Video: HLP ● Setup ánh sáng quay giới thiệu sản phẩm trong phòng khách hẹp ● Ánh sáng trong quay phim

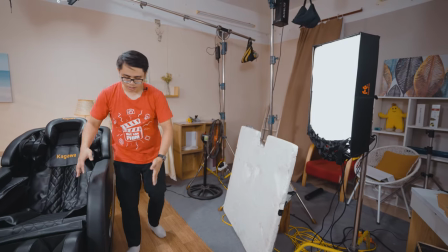để hắt ngược ánh sáng trả lại đây để cũng phiêu nhẹ vào các cái phần da của ghế này cái phần mà nguồn sáng
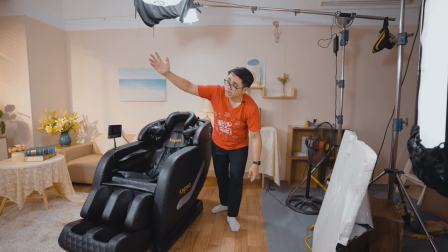từ cây Aladdin nó chưa đủ thì nhờ vào cái sốt này nó lấy được ánh sáng từ đen chủ đèn chính phải vào đây đó thì chúng ta có
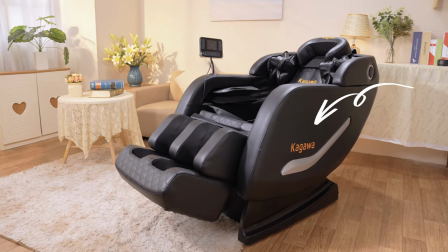cái chi tiết ở vùng này và với ánh sáng chung làm
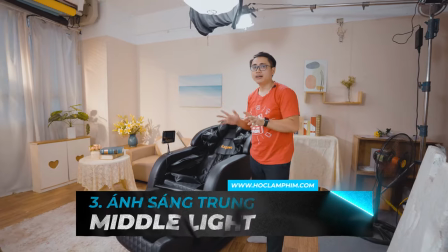cho không gian toàn bộ căn phòng này nó trở nên sáng hơn thì mình sử dụng thêm một cây
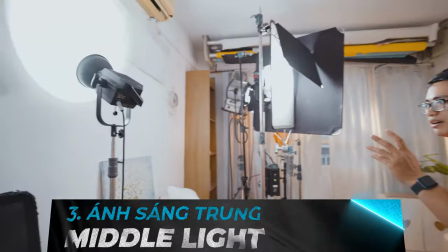năng mai phố ra 300 nữa đây chúng ta sẽ úp
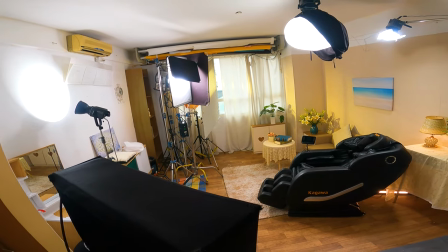hẳn vào tường như này để nguồn sáng hắt trở lại ánh
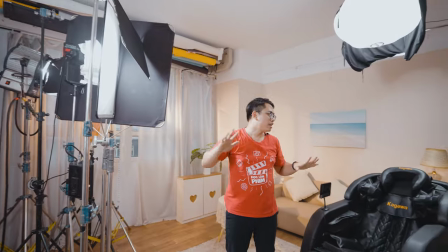sáng hắt trở gần lại thì nó sẽ tản ra và nó làm đều ra không gian xung quanh của cái căn phòng này cuối cùng
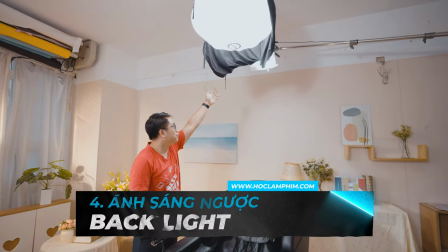không gần cuối cùng thôi thì sẽ là một cái cây đèn ngược treo ở phía trên như thế này để tạo thành ánh sáng ven khi có nhân
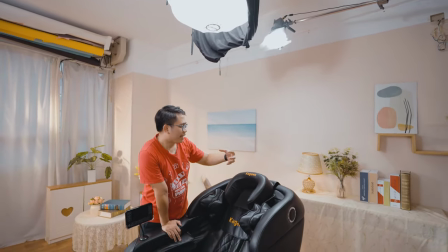vật chủ thể nằm ở trên ghế này nó thì sẽ có ven để tách biệt hoàn toàn chủ thể tách biệt hoàn toàn sản phẩm này so với cái
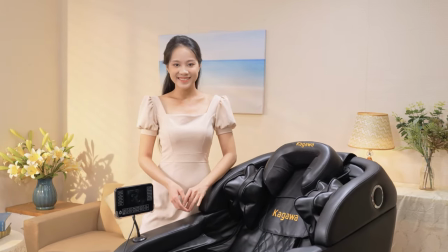phông nền bắt ra ở phía sau làm nổi bản hơn tấn tượng hơn cho nhân vật chủ thể chúng ta mà một cái điểm
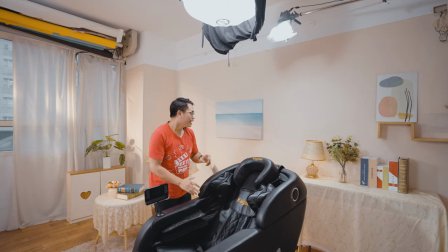cuối cùng mà mình muốn chia sẻ đó là Những cái đèn tạo nên những cái hiệu quả hình ảnh
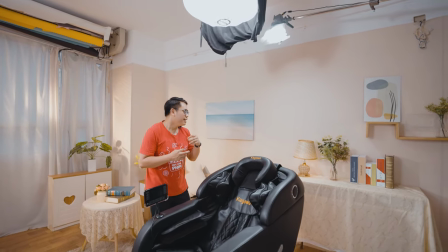cho môi trường Hay là tạo nên những cái điểm nhấn cho các cái chi tiết Ví dụ như ở đây
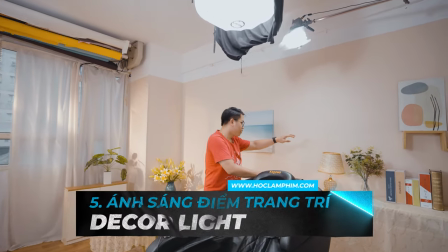Trong này Với một chiếc đèn ngủ như này
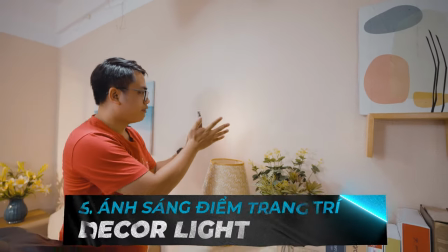Thì mình sử dụng thêm một cây đèn led như này Và với cái ánh sáng vàng Thì khi chúng ta đặt vào đây
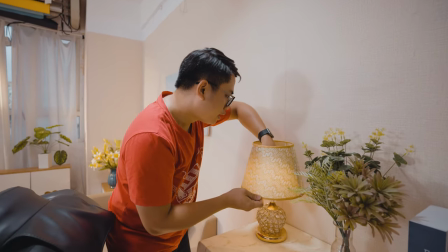Thì nó sẽ tạo ra hiệu ứng cảm giác như là cái bóng đèn ở đây
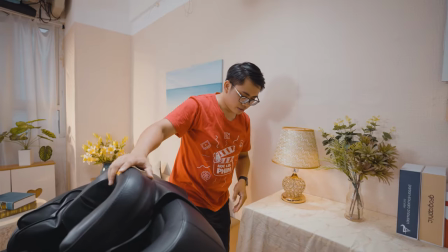Bóng đèn ở đây nó tạo ra những cái vẹt vàng xuống Cùng với đó thì ở dưới chân này cũng sử dụng thêm một cái cây quát xa để tạo
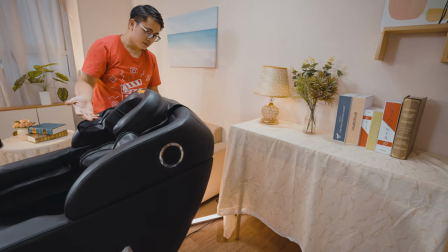ra những cái vẹt sáng vàng đổ lên tường thì khi ở những cái hốc máy của mình thì sẽ thấy được ven của
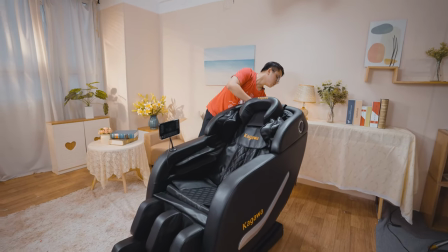ghế này nó sẽ lên những cái nguồn sáng phụ vào
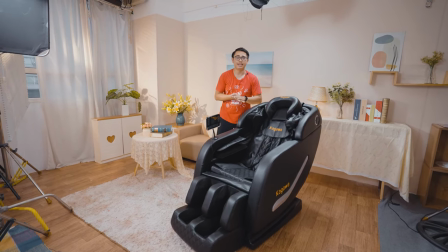đó thì đó là tổng thể về những cái nguồn sáng mà mình sử dụng trong cái sách quay này
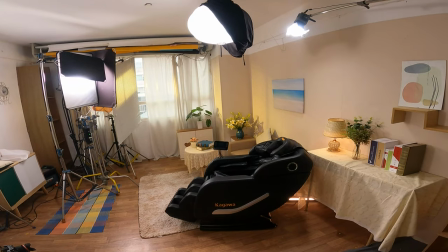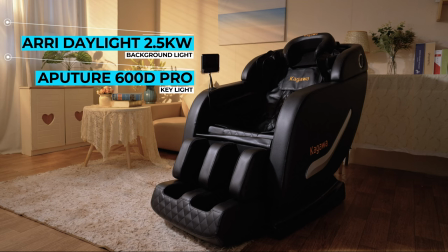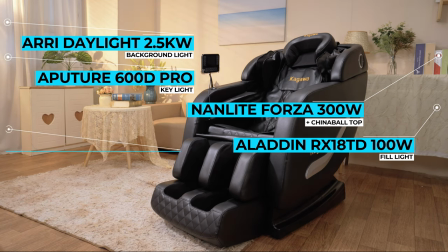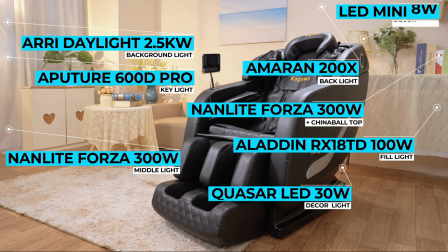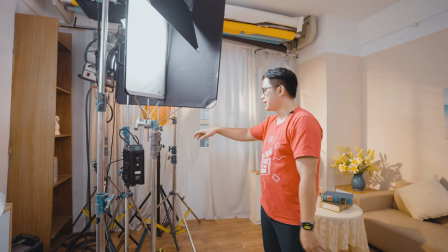với một không gian phòng không quá rộng như này thì các bạn có thể thấy đây các chân đèn
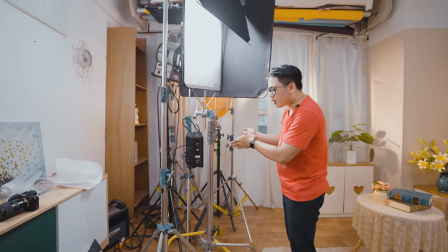đều đặt rất là sát nhau Để làm sao tiết kiệm tối đa cái diện tích
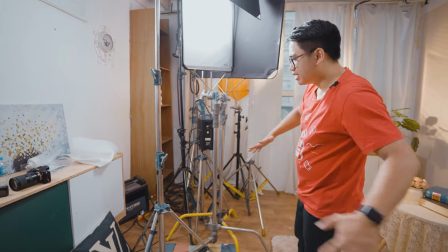Và tạo ra một cái góc máy rộng hơn khi chúng ta đi máy
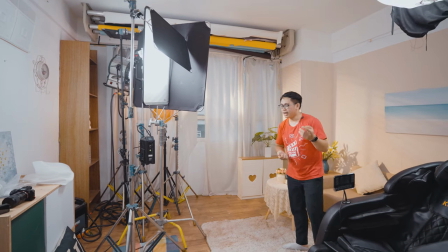Thì đó cũng là một cái cách để mà làm sao chúng ta tối ưu được cái việc sử dụng đèn Tối ưu được hiệu quả sử dụng ánh sáng trong một cái căn phòng nó nhỏ và nó hẹp như
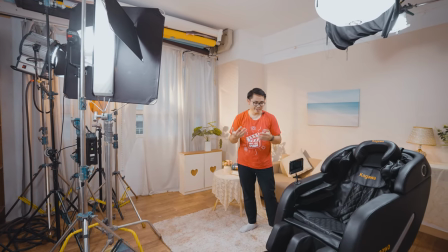thế này Thì trên đây là những chia sẻ của mình dựa trên cái set quay sản phẩm trong một cái bối cảnh phòng khách
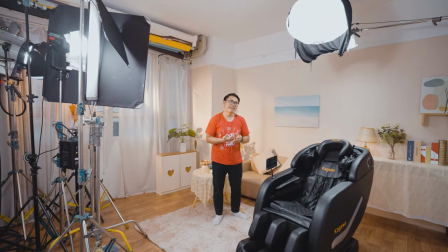Thì nếu các bạn có câu hỏi hay thắc mắc gì về set ánh sáng này hay nếu có bình luận gì Thì hãy comment ở phía dưới video này Còn nếu cảm thấy video hữu ích Thì đừng quên bấm like, share, bấm nút subscribe Cũng như bấm nút chuông ở phía bên cạnh Để luôn cập nhật những video mới nhất từ kênh Hòa làm phim Còn bây giờ thì xin chào và hẹn lại các bạn Ở trong những video tiếp theo Xin chào